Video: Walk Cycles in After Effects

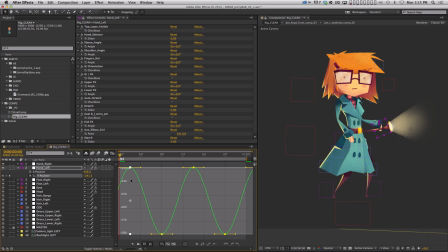[33:18]
And also, what I might want to do is go into my curve editor and stretch some of these Bezier handles out so that it feels like that flashlight's going to have a little bit more weight to it.
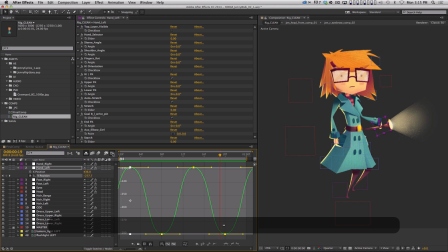[33:32]
All right, so now let's look at that. Okay, that's kind of cool, but I wonder what would happen if this was actually kind of inverted.
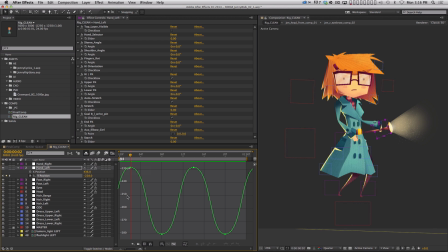[33:40]
So instead of having, if you look at this animation, it's just a cycling animation, which means if I slide this layer so the next keyframe lands on my playhead, it's now actually going to be, it's going to be playing in reverse, right?
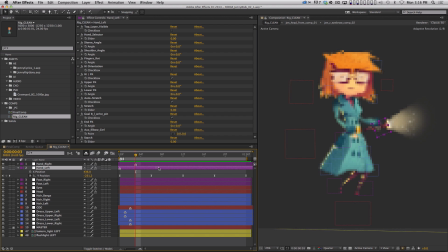[33:56]
And that is too much and I don't like it, but I didn't love it when it was sort of perfectly in sync with everything. I think it needs to be a little bit offset. So I'm just kind of playing with the timing of it. And I'm digging that a little bit more. And so what I may also do is play with the rotation of this a little bit too.
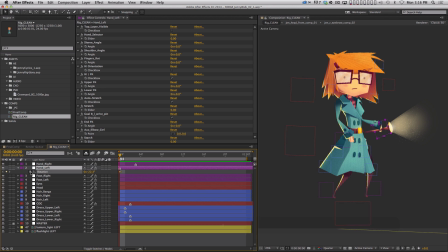[34:15]
So I'm going to put a keyframe on rotation. And, when she lands on the ground with each step, maybe that flashlight dips down a little bit, dips forward. So then on frame 6, it can sort of come back up a little bit more. And then on frame 12, I can just do the same thing.
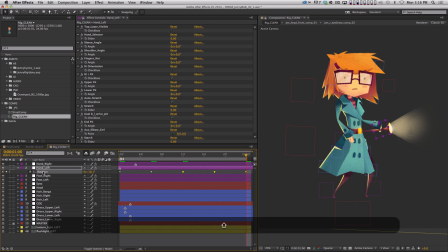[34:34]
Copy, paste, come to the end here, copy, paste, easy ease. Let me easy ease all of them. And now if I hit U, I can grab all my rotation keyframes and maybe I can, let me move all of them back like this, and then I'll just nudge them forward a couple of frames.
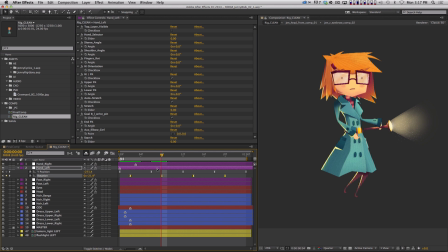[34:53]
So now you're going to have the weight of the flashlight kind of pulling the arm down, and the flashlight's rotating a little bit, and it just starts to feel a little bit more natural. And really like knowing what to do and which controls to kind of use to create that just takes a little practice.
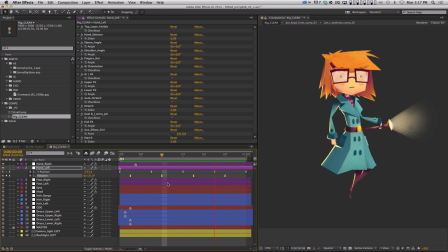[35:12]
But hopefully what you're seeing is every single move I'm building almost identically, almost the same way. All right. Now let's talk about the legs a little bit, because now looking at them, I mean, the upper body is doing some kind of nice things, but all a lot of the easy eases I still haven't really changed,
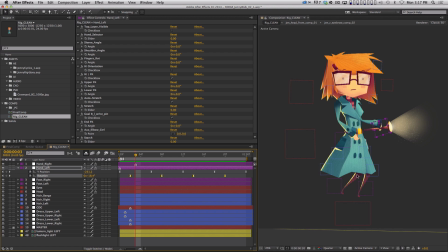[35:31]
right? And so I want to mess with the curves a little bit. And actually, I think I'm going to start with this shoulder. So let's go back to the right hand, hit U to bring up our keyframes, and let's look at the upper FK animation curve. And I'm gonna tap the property with this window open so I can select every keyframe,
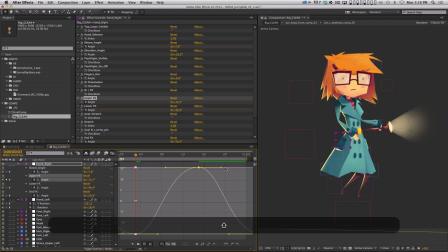[35:50]
and I am gonna really yank these Bezier handles, okay? And what that's gonna do is it's gonna make each arm swing happen faster, okay? And it's gonna ease more, right? And so it just gives it a totally different character.
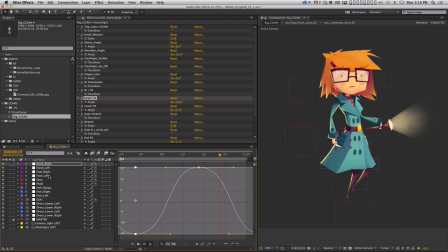[36:07]
And now what I wanna do is a similar thing with the feet. So when they, here, let me hit P on both of these feet.
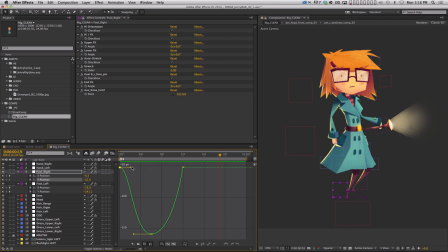[36:14]
For the Y position, right? What I want that foot lift to take longer, so it's faster in the middle. And then once it's there, I want it to hang even more. I want this to be even more extreme. And so then I'll do the same thing on this foot, right?
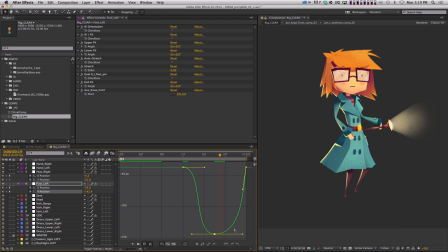[36:34]
And I'm really just making more extreme animation curves. And so what that'll do is it's gonna make the initial foot lift feel slower, but then it's gonna pick up speed and hang there for a little bit longer. It's gonna give it a little bit more character. And this would be a good place to talk about some of the other foot controls.
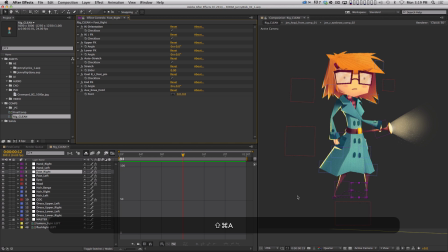[36:52]
Now, this particular character, if I deselect something, if you look at the feet, they're very tiny, and they don't really draw your eye, as if this was a clown and maybe there'd be bigger shoes or something. But when someone walks, their ankles are also rotating, and there's other things happening with the feet.
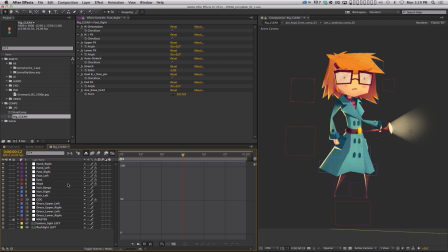[37:11]
And this rig does give you controls for that, which is great. If I look at the foot, like the right foot, there is let's take a peek here. You've got the end FK, okay?
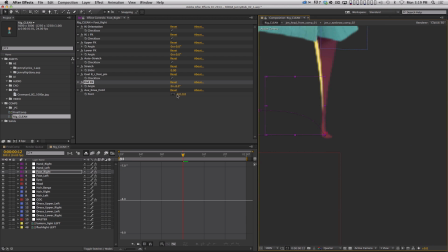[37:27]
And what this is gonna do, let me zoom in here so you can actually see what this is doing. End FK is actually rotating the foot, okay? As I adjust it, it's actually rotating sort of like the angle that the foot's hitting the ground.
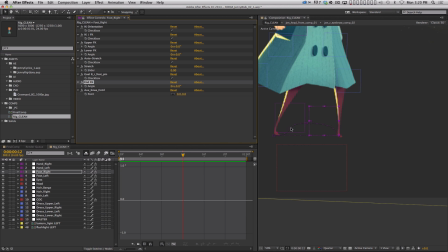[37:44]
And so this would be a great thing to animate also, okay?
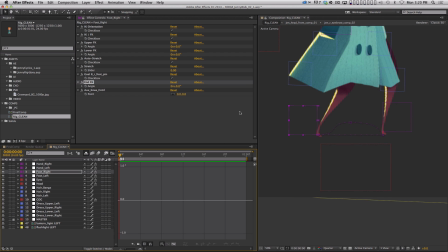[37:48]
So on this frame, right, this foot should be rotated a little bit forward, right? Because the toe is kind of on the ground and it's about to lift up, okay? But it should be sort of pointed forward like this. And so let me put a keyframe there.
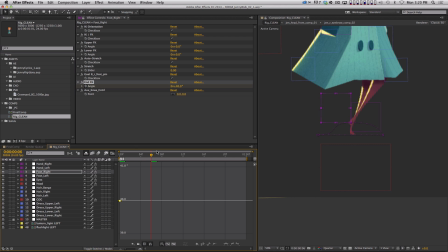[38:07]
As we scrub forward, the foot is gonna lift up in the air, and as it lifts up, it's gonna actually rotate backwards, right? And then by the time it lands, it's gonna flatten out and be 0, okay?
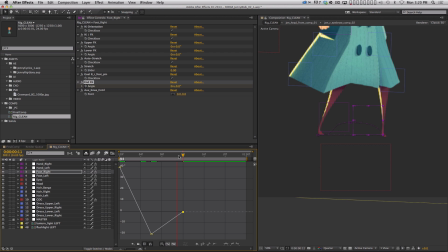[38:25]
And so, then let's look at the timing of this, right? If I just sort of let this play, you can kind of see that now it looks like that foot is bending and sort of lifting off the ground.
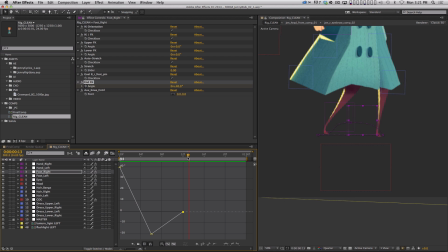[38:39]
And the only problem we're going to have is that eventually we're going to need this foot, which, it's sort of pointing here. We're going to need it to be flat so that it will loop. So what I'm going to do is I'm actually going to move this keyframe a little bit, and I'm just going to copy and paste the flat one, okay?
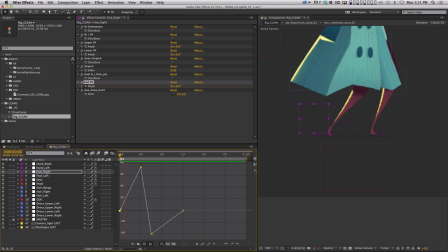[38:58]
So that it actually will look like the toe bends, and it will now be a seamless loopable thing, okay? And now I can select all these keyframes. I can easy ease them, and I can, of course, like pull the Bezier handles out so that the motion happens a little bit quicker, more extreme.
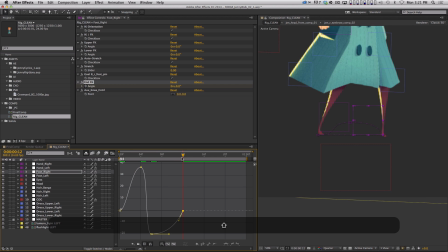[39:16]
And at the end here, because the foot is just going to hit the floor, I don't need an ease into that movement. All right, so now just looking at the one foot that has this control on it, could use some tweaking, but it just helps a little bit. And let's take one last look at this frame here.
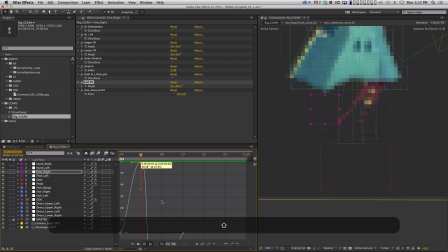[39:36]
And we may want to pull this value up so that foot really swings forward. There we go. Just make the keyframes a little bit more extreme. Okay, there we go.
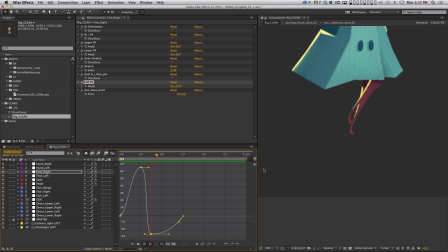[39:51]
Cool. Let me do a quick RAM preview. Okay, that's a little much. I went overboard. See how quickly you can take something that looks okay and make it just terrible. Okay, cool. So now we're gonna take those keyframes we just added, the end FK.
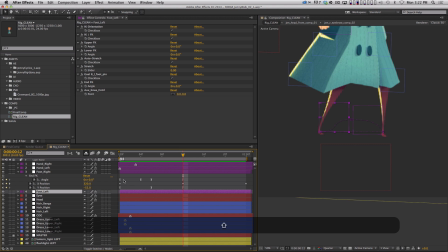[40:09]
I'm gonna copy them, and I want the same thing to happen on the left foot, but obviously, sort of, in time with that foot's footstep. So I'll just paste them there. And what we could try to do is, let's see what happens if we offset this.
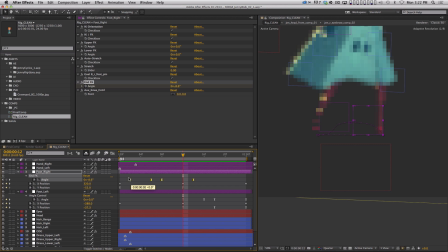[40:24]
If we just delay this a couple of frames and delay this a couple of frames, and what you're going to run into here is a problem where now those keyframes don't actually finish.
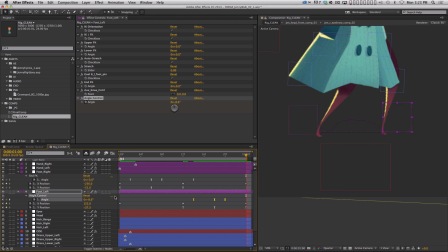[40:38]
And so what you'd have to do is actually paste keyframes over here to create that loopable thing. So let's first see if we even like having it delayed like that. I mean, it's not even something I really noticed.
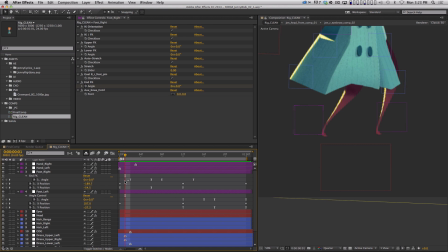[40:53]
So rather than create a whole bunch more work, why don't we just put these back where they were? All right, now we've got foot roll.
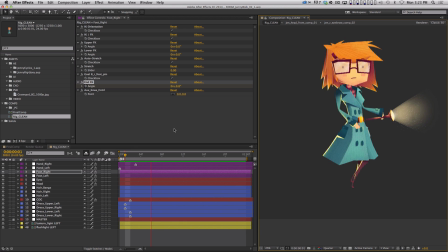[41:01]
All right, let's zoom out, take a look at what we've got so far. You're gonna see me saving a lot because After Effects has crashed 2 or 3 times while recording this tutorial. All right, so now this is getting there. So what other things feel like they should move?
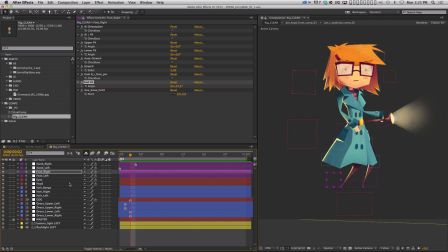[41:16]
Well, her head for sure. There is a head null with a whole bunch of controls on it. But in its simplest form, you can move the head up and down, and you can rotate the head. So I'm gonna put keyframes on the Y position of the head, and I'll do rotation at the same time maybe. So Y position and rotation.